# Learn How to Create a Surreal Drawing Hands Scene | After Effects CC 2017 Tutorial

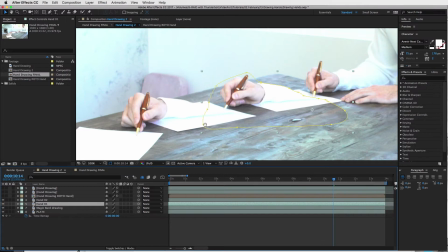So, as we go through this I'll kind of show you that
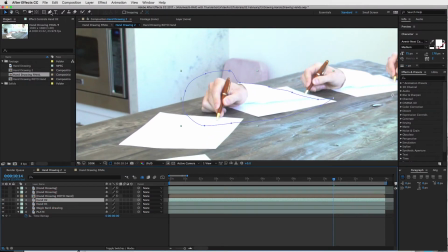you know I used the pen tool right up here to mask myself out and just went on to the next hand and guys it's really as simple as that now on this one I tested things out with the roto brush and
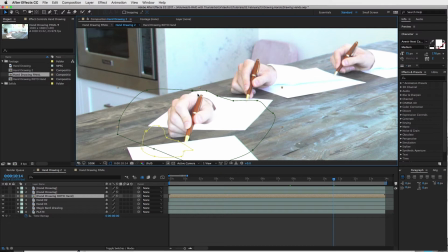of course the roto brush will give you a better mask but on top of that here let's kind of open that up to show you guys what it looks like
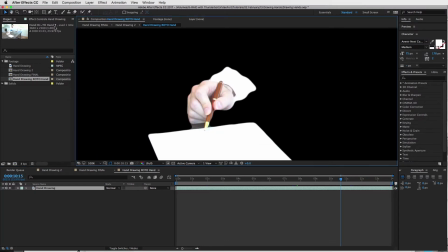on top of that you're gonna have to add another just use the pen tool to make another mask and kind of do that little diagonal mask in there to kind of fade it into the paper
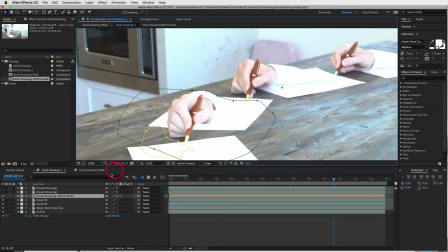so the only reason why I didn't use the roto brush on all the hands is because it takes a lot of computing power so it's it takes you know a longer time to edit and render things out so I just
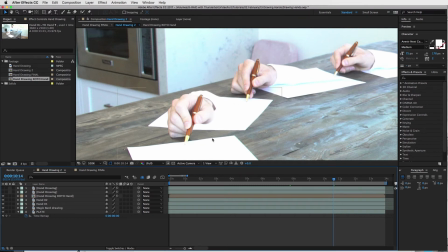wanted to do this really quickly to show you guys how to do it I would say if you want to do this properly you would do this whole effect with the roto brush
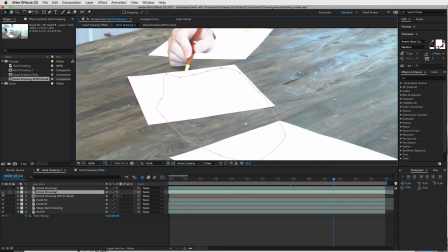so yeah guys that's essentially the whole thing I mean as you can see just use the pen tool to mask out myself I do this kind of little slide diagonal thing in here to kind of fade in the effect and And,
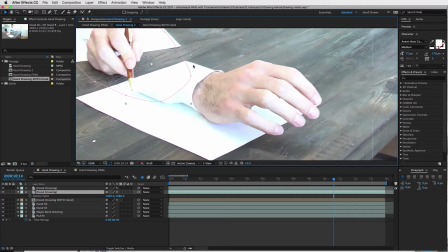you know, it looks pretty good. And then, as you, you know, here we go. And then, of course, you can keyframe. You can keyframe your masks to really make it perfect.
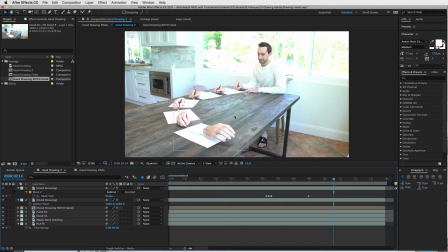And then to help add to the realism, so it looks like someone is videotaping you, make sure to pre-compose this whole thing and
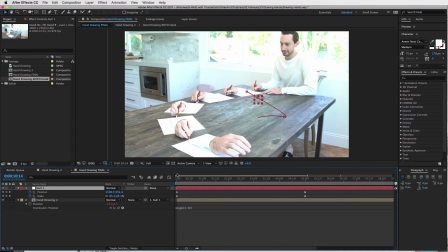add a null object and then start moving the camera around, right? and you guys already know this with my other tutorials it adds a little to it it you know if your camera is on a tripod for the whole shot it doesn't look quite right if you add a little bit of this the
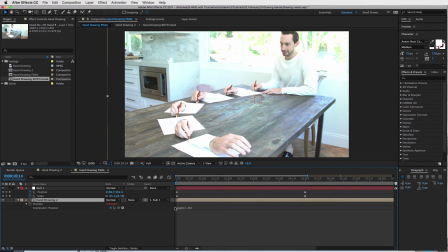wiggle effect as you can see here on your position it will add that little handheld look to your footage and then what I like to do on top of the wiggle is add a null object and start to move the camera around with the position and scale.
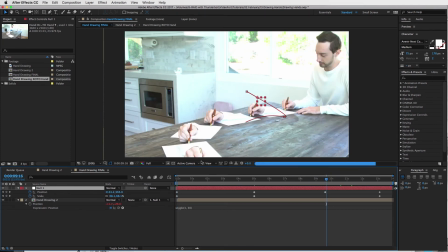So it helps with the reveal and all that stuff.
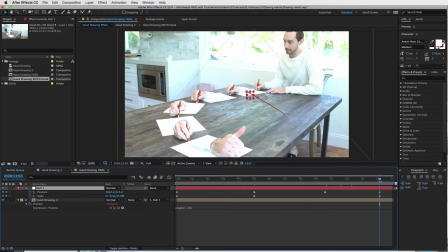It's just a little bit of detail you can always add to your shots and make things look a little more realistic.
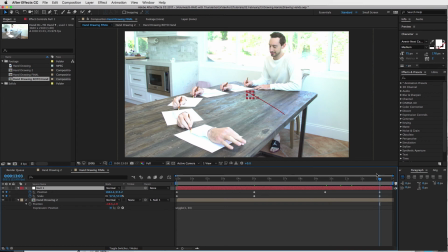But that's it for today guys. If this helped at all, please like and subscribe. I'm going to be having some more Movie Magic tutorials coming out weekly and we'll have some fun with this.
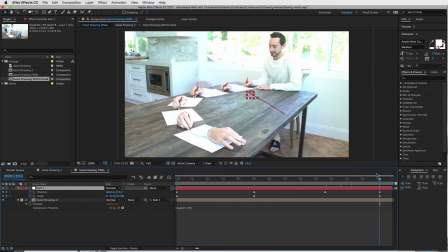So, yeah, guys, you can follow me on social at MagicBard. I post some of the behind-the-scenes stuff all over Instagram and Facebook.
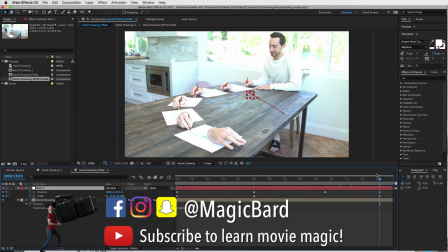And I'd love to see what you guys end up coming up with, maybe something a little different than what I did but with the effect. And, yeah, tag me in it. Leave a comment. Let me know if there's any effects you guys would like to learn or if you see a little movie magic trick and you're like, hey, MagicBard, how do they do this?
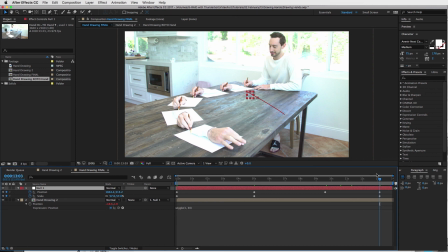I'll try to figure it out. get out a tutorial to you guys and let you know how I would do it, you know. The great thing about visual effects is there is no one way to do things so we can kind of figure it out for ourselves and create some magic. Alright guys, that's it for today. I'll see you on the next one.